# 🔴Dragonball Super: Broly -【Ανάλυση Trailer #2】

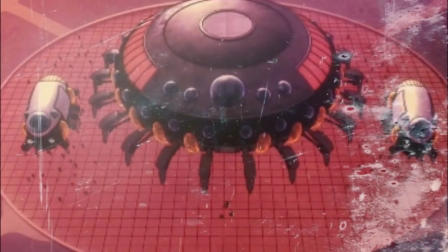1005s
Και εδώ είναι και η πρώτη σκηνή που μου έκανε μια εντύπωση. Αν παρατηρήσεις, οι μικροί background χαρακτήρες είναι CG.
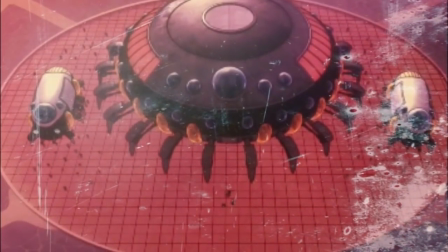1011s
Δεν είναι ζωγραφισμένοι, ναι, στο χέρι. Ισχύει. Το οποίο είναι περίεργο.
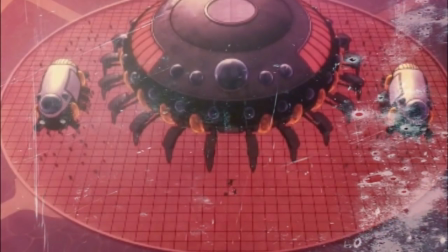1017s
Καταλαβαίνω για ποιο λόγο θα βάλει CG χαρακτήρες στο Resurrection F. Το Resurrection F, η ταινία μιλάω πάντα,
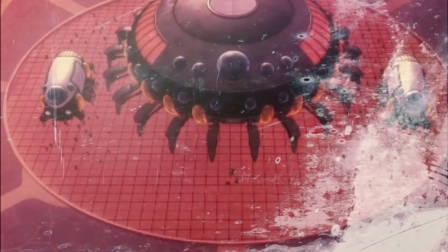1024s
ασχέτως άμα έδειχνε στο τέλος καλή από άποψη σχεδίου, ήταν πολύ απότομα φτιαγμένη.
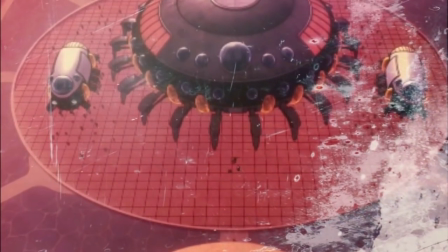1032s
Γι' αυτό καταλαβαίνω τη χρήση CG. Αλλά εδώ πέρα δεν μπορώ να καταλάβω για ποιο λόγο έχουμε τόση πολύ χρήση CG.
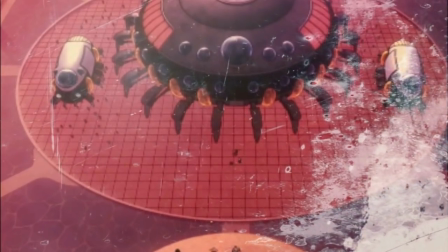1037s
Φυσικά βγήκε ο Ναγκαμίνε και είπε. Ο Ναγκαμίνε του αρέσει γενικά να βάλει CG στις ταινίες.
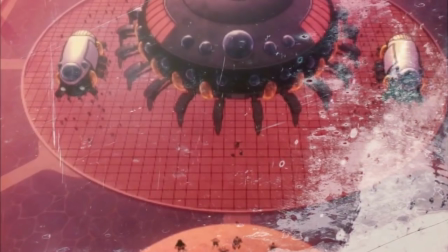1042s
Όσοι έχετε, είστε fan του One Piece και έχετε δει πολλές, όπως το Film Zeta, θα παρατηρήσετε πολύ CG.
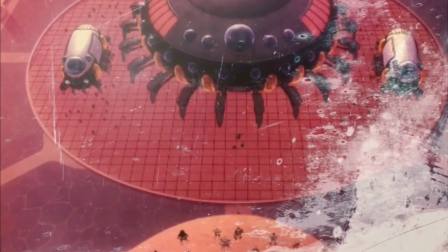1048s
Είμαι στο πλοίο εκεί και γενικά άλλα σημεία. Το αρέσει του Ναγκαμίνε να το συνδυάζει αυτά.
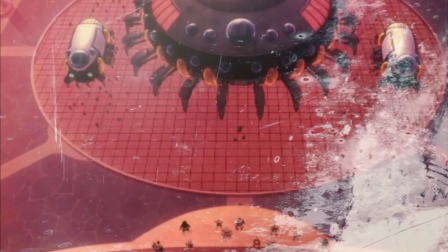1054s
Και εγώ προσωπικά το πεθάνω με το CG, δεν θέλω να το βλέπω καθόλου σε άλλη ταινία. Και βγήκε και είπε και κάτι άλλο.
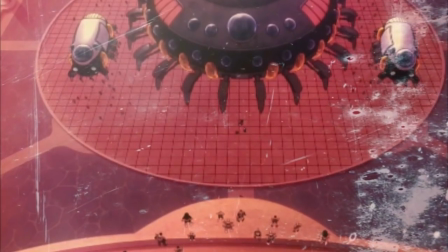1060s
Όταν, ναι, ο Ναγκαμίνε είδε το Dragon Ball Fighters, λέει,
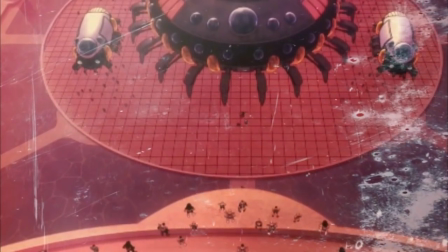1064s
εκστασιάστηκε από πόσο πανέμορφα δείχνανε τα animation του Fighters και αποφάσισε να φτιάξει και αυτός animation CG με τη συνεργασία.
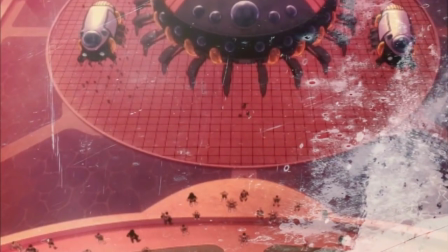1072s
Προφανώς όχι ο ίδιος, η ομάδα του, η Doi Animation, σε συνεργασία με τον Toriyama και με τον Shintani, τον καινούργιο σχεδιαστή.
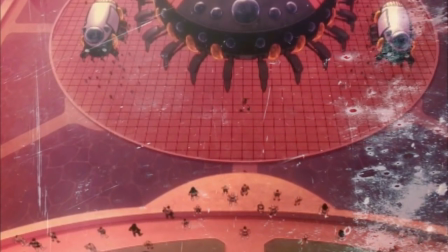1079s
Άρα, ό,τι CG βλέπουμε,
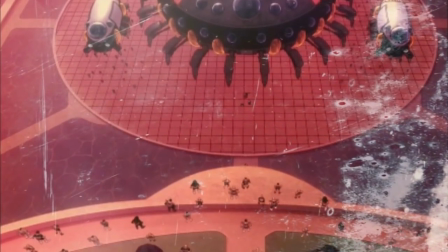1081s
δεν ξέρω κατά πόσο αυτό είναι fan service που μας το λένε και καλά, ασχολείται το Toriyama, αλλά υποτίθεται τα επιβλέπει ο Toriyama.
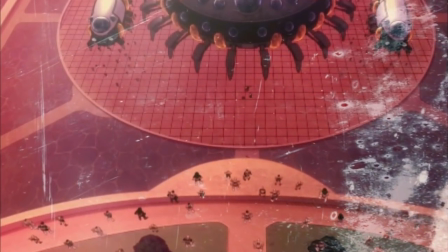1088s
Δεν έχει δικαίωμα δηλαδή να δει μετά την ταινία και να κράξει. Ναι. Οπ!
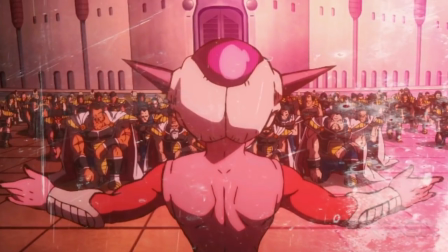1093s
Άλλο ένα διαμάντι. Άλλη μια πάρα πολύ ωραία σκηνή. Που εγώ προσωπικά θα ήθελα η κάμερα να είναι λίγο πιο ψηλά.
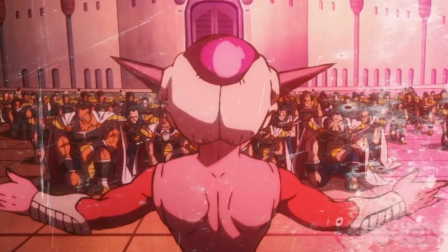1100s
Αλλά. Ναι. Μας δείχνει κάτι πάρα πολύ όμορφο. Μέγεθος.
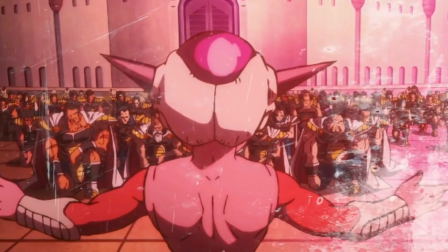1105s
Τι εννοώ με μέγεθος? Ναι. Βλέπουμε πολλά πράγματα πίσω.
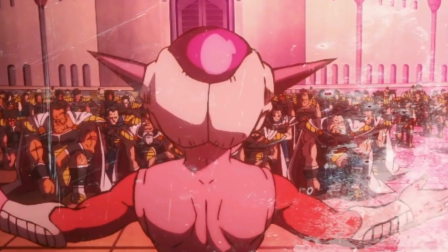1110s
Ακόμα κι αν είναι μια εικόνα στατική, το τι μπορεί να δει το μάτι μας και το που εκτείνεται
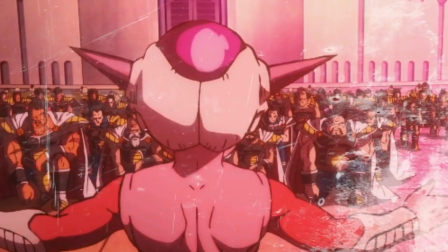1117s
ολόκληρο το view της κάμερας μας κάνει να νιώθουμε ότι βλέπουμε κάτι πολύ μεγαλύτερο από ό,τι βλέπουμε.
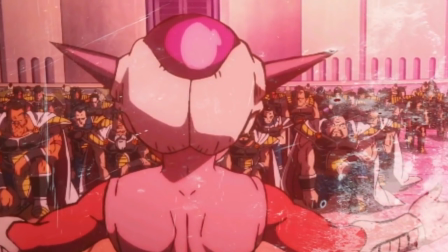1122s
Εδώ είναι μια ακίνητη εικόνα με ζωγραφισμένους χαρακτήρες όπου παρατηρώ το background.
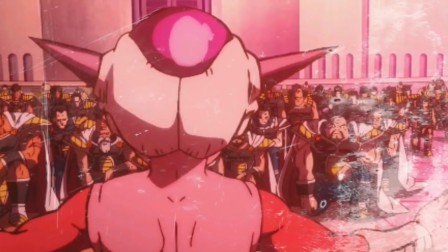1129s
Τι παρατήρησε αρέσει το background, θα σε στείλει. Μόλις τώρα το δεν το είχα ξαναδεί.
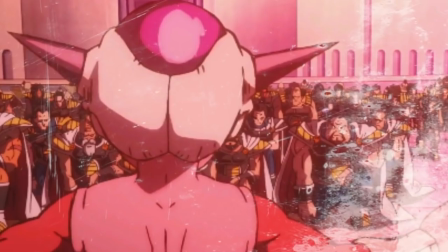1134s
Είναι πανέμορφο. Δεν ξέρω αν είναι CG. Όχι, δεν είναι CG. Παρατήρησε κάτι.
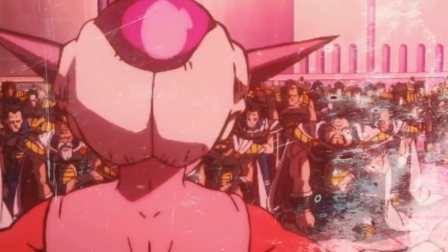1140s
Βλέπεις αυτόν με την άσπρη, τον παχύ με την άσπρη κάπα που μοιάζει σαν να έχει τρία μάτια σαν τον Τένι Σινχάν.
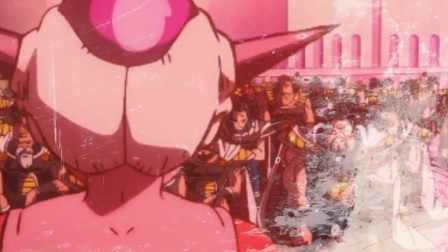1150s
Ναι. Ποιος είναι από πίσω του, με κουρεμένο μαλλί σαξυρισμένο?
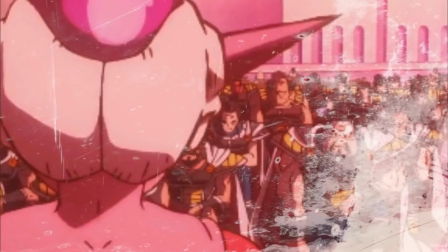1154s
Είναι ένας από τους άντρες του Μπάρτοκ, από το Special. Ο Μπόρος, έτσι λέγεται.
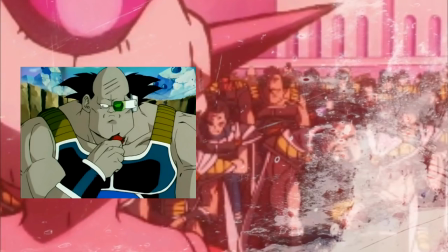1161s
Δεν θυμάμαι πώς τους λέγανε τους άντρες του Μπάρτοκ. Νάτος. Γαμάτο.
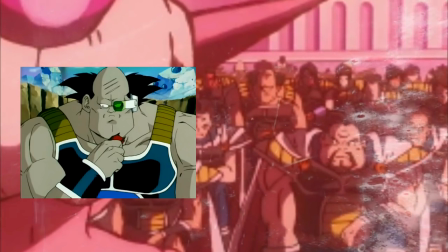1167s
Ναι. Λες να δούμε, ξέρεις, fan service, μοντέλα χαρακτήρων από το Special.
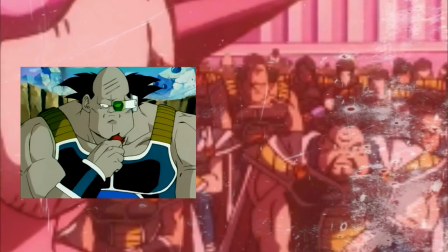1172s
Έτσι απλά τους έχουν βάλει στο background για να υπάρχουν. Ναι, μωρέ, έτσι. Πάντως αυτός είναι. Για easter egg.
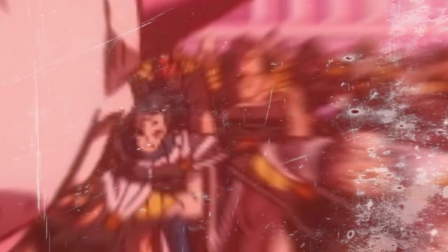1178s
Πραγματικό easter egg, τώρα το πρόσεξα, δεν το είχα δει. Πάντως ο Freezer έχει πάρει στάση Ζαμάσου και τους ελέγχει όλους.
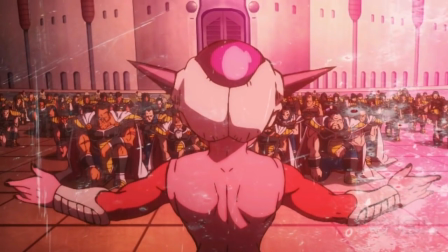1184s
Ναι, αυτό εγώ συνήθως το λέω, επειδή το βλέπω, το χρησιμοποιούν όχι μόνο στα anime και στις πραγματικές ταινίες. Είναι η στάση του ηγέτη. Ότι καλά ανοίγει, ναι, τα χέρια του και λέει εγώ σας ηγούμαι.
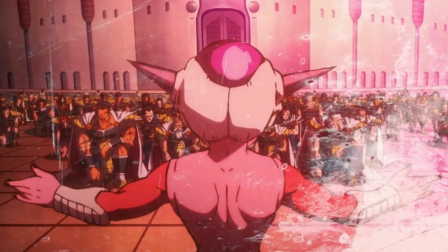1196s
Είναι πολύ επιβλητική στάση. Για να παρατηρήσεις, επειδή είναι ακριβώς από πίσω από τον Freezer, όταν ανοίγει τα χέρια του και καλά ακουμπάει όλους τους Saiyan. Ναι.
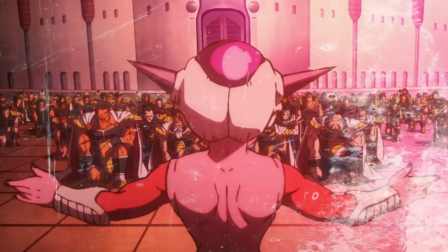1205s
Ναι, αναγκαμεί να κάνει κάτι τέτοια, έτσι. Και επίσης, άμα δεις μέχρι τα δάχτυλά του, αυτή η πόζα είναι πολύ κλασική.
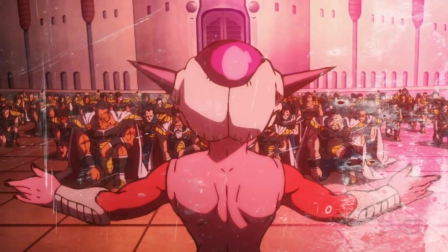1213s
Δηλαδή ναι. Τώρα προσπάθησα να κάνω την πόζα μόνος μου με τα χέρια μου και μου βγήκανε μέχρι και τα δάχτυλα ίδια.
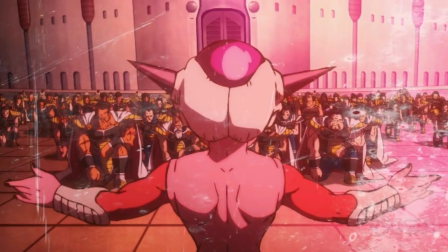1218s
Είναι πολύ κλασική χολιγουδιάνη πόζα. Πανέμορφη, δείχνει ουσιαστικά, είναι το κλασικό, είστε στις παλάμες του χεριού μου.
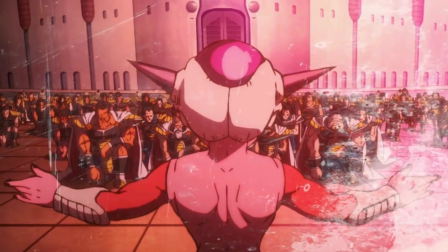1227s
Ναι. Και επίσης έχουμε και κάτι άλλο πάρα πολύ περίεργο που πραγματικά το έχουν πει τόσο πολύ στο ίντερνετ, δεν θέλω να το σχολιάσω, αλλά ας το σχολιάσουμε λίγο.
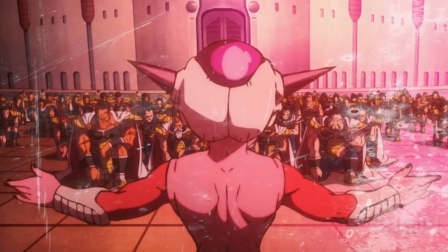1237s
Ο Φρίζερ είναι ροζ. Και τι δεν είναι ροζ αυτή την εικόνα, δεν ξέρω.
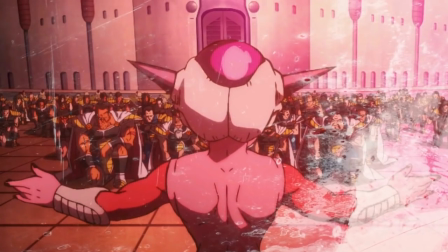1244s
Ναι, πραγματικά είναι λες και απλά πετάξανε μια ροζμπογιά πάνω από την εικόνα. Όλα αυτά ήταν άσπρα, λέει κανονικά. Ο Φρίζερ κανονικά είναι μοβ λευκός στο άνιμε.
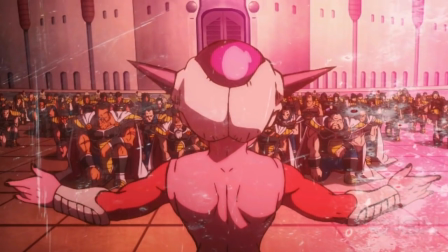1251s
Ναι. Στο μάγκα.